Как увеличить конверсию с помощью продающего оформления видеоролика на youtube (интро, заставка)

На определенном этапе ведения вашего YouTube-канала стоит задумываться о брендировании видеороликов. Давайте разберем, зачем это нужно. Первое и самое основное — это узнаваемость вашего бренда. Это имидж компании и это качественное восприятие вашего бренда в глазах вашей аудитории. И вторая цель — это конверсии. Увеличение конверсии для перехода на сайт, подписки на канал, ну и других задач. Оформление видеоролика состоит из нескольких частей – начальной заставки, конечной заставки, перебивки, разного рода всплывашек, плашка спикера и лого компании в углу экрана на протяжении всего видео. Как правило, оформление создается один раз и для всех роликов сразу, учитывая фирменный дизайн компании, учитывая все рубрики, которые будут на канале. Для каждой рубрики возможно определенного рода всплывашки. Учитывая целевую аудиторию, как это все будет преподноситься в более такой юмористичной форме или все так серьезно по канонам. И когда все это создается, то это уже база, которая используется для всех видеороликов и меняется только текст внутри.
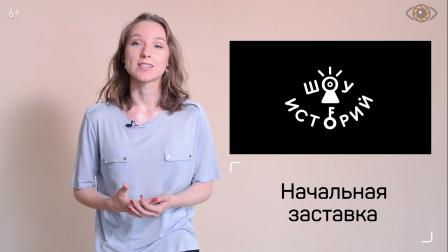78s
Начальная заставка. Интересная и запоминающаяся заставка придаст вашим видео индивидуальность, вызовет доверие,
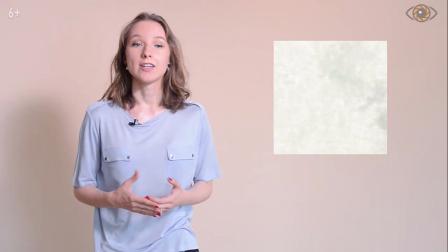86s
Повысит имидж в глазах у зрителей И еще она может дать какую-то информацию о нише Например,
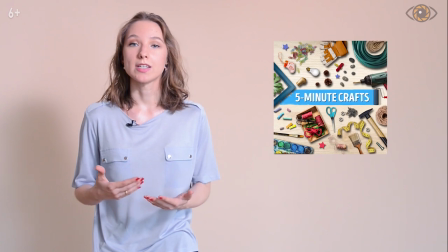93s
крутящийся руль в логотипе даст нам информацию, что компания, скорее всего, связана с транспортом Или, например,
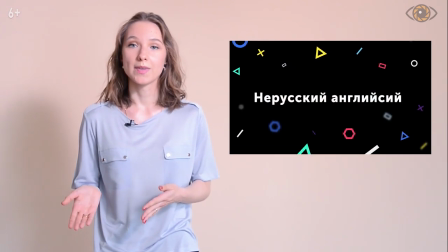102s
в школе английского языка в заставке есть и призыв,
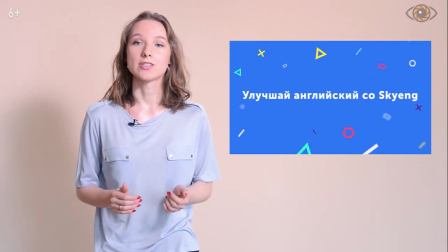107s
и перечислены рубрики И все это за короткое время, что важно Вообще, одна из основных ошибок — это долгая заставка особенно в начале ролика, зритель устает и хочет побыстрее перейти к сути.
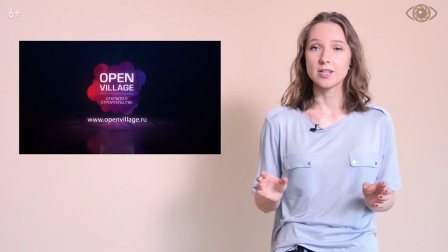121s
Мы рекомендуем вначале делать маленькую заставку буквально на 0,5 секунд или секунду,
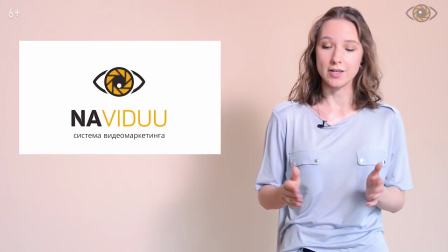128s
просто мелькнуть логотипом, так вы запомнитесь больше. А основную заставку пускать через 20-30 секунд после начала ролика.
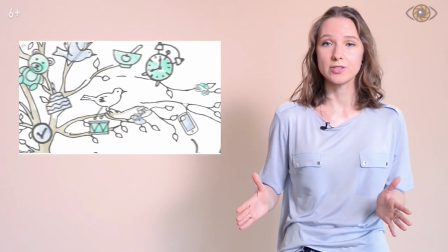137s
После так называемого анонса, когда вы расскажете, что будет,
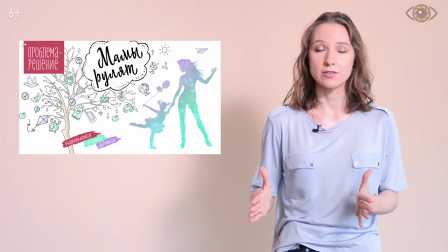141s
пускайте заставку. то ее мы рекомендуем делать где-то примерно на 3 секунды, уже основную. Но если вам важна инстрим-реклама в вашем ролике, то рекомендуем ограничиться заставкой в одну секунду.
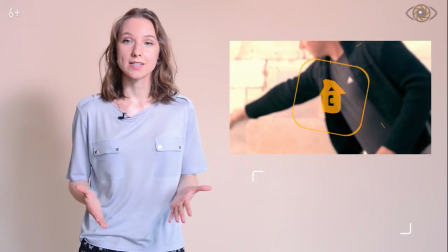155s
Иногда имеет место и длинные заставки, которые 5 секунд или даже дольше.
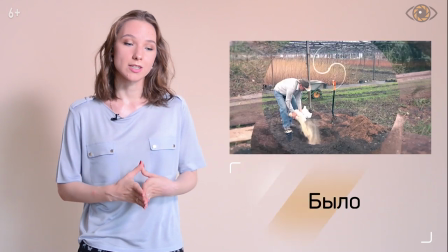162s
Это имеет место быть, когда канал еще не набрал свой вес.
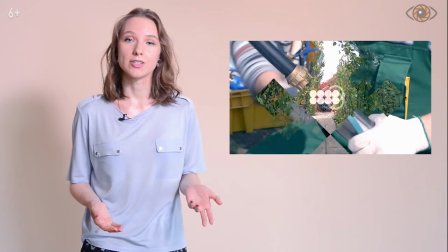166s
Допустим, канал Forum House, когда еще не был таким раскрученным, У него была длинная заставка,
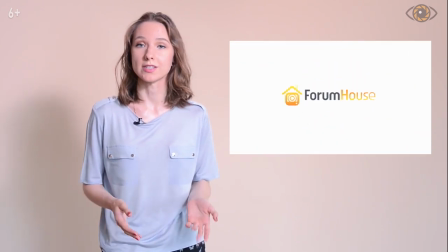172s
где подробно рассказывалось, о чем канал для новых зрителей. И еще есть такие примеры.
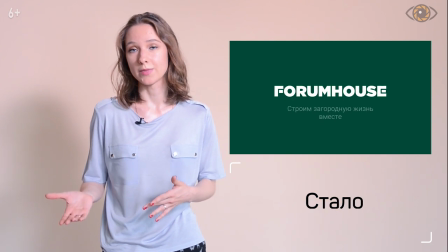180s
Допустим, канал Регины Тодоренко тоже самое. Была сначала длинная заставка, но потом, как правило, все равно делают короткие заставки, потому что зрители устают смотреть каждый раз одно и то же.
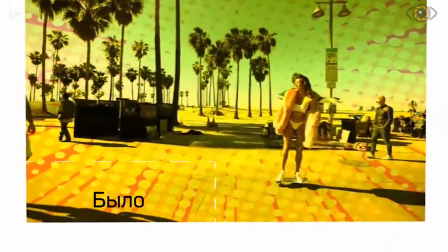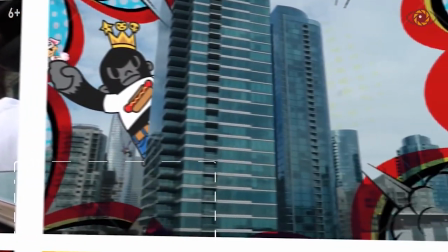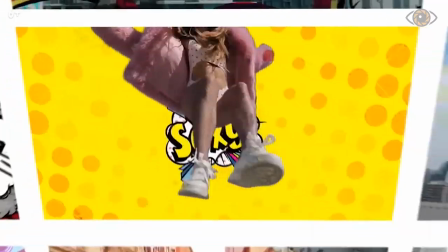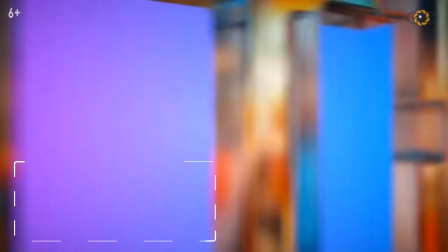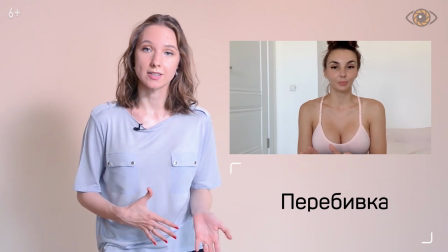217s
Перебивка. Она ставится в середине видео один раз или несколько. Она разделяет материал друг от друга. Перебивкой может служить короткая версия начальной заставки или отдельно сделанное оформление. Также перебивка может служить сбивкой ритма, когда сначала идет активный динамичный монтаж, музыка, дальше ставится перебивка и музыка замедляется, монтаж в том числе, ну или наоборот.
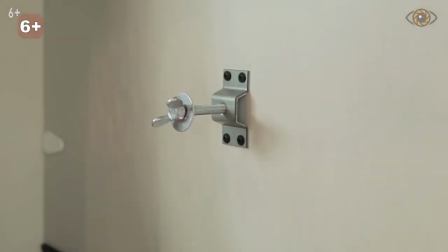246s Для того, чтобы закрепить здесь запасное колесо.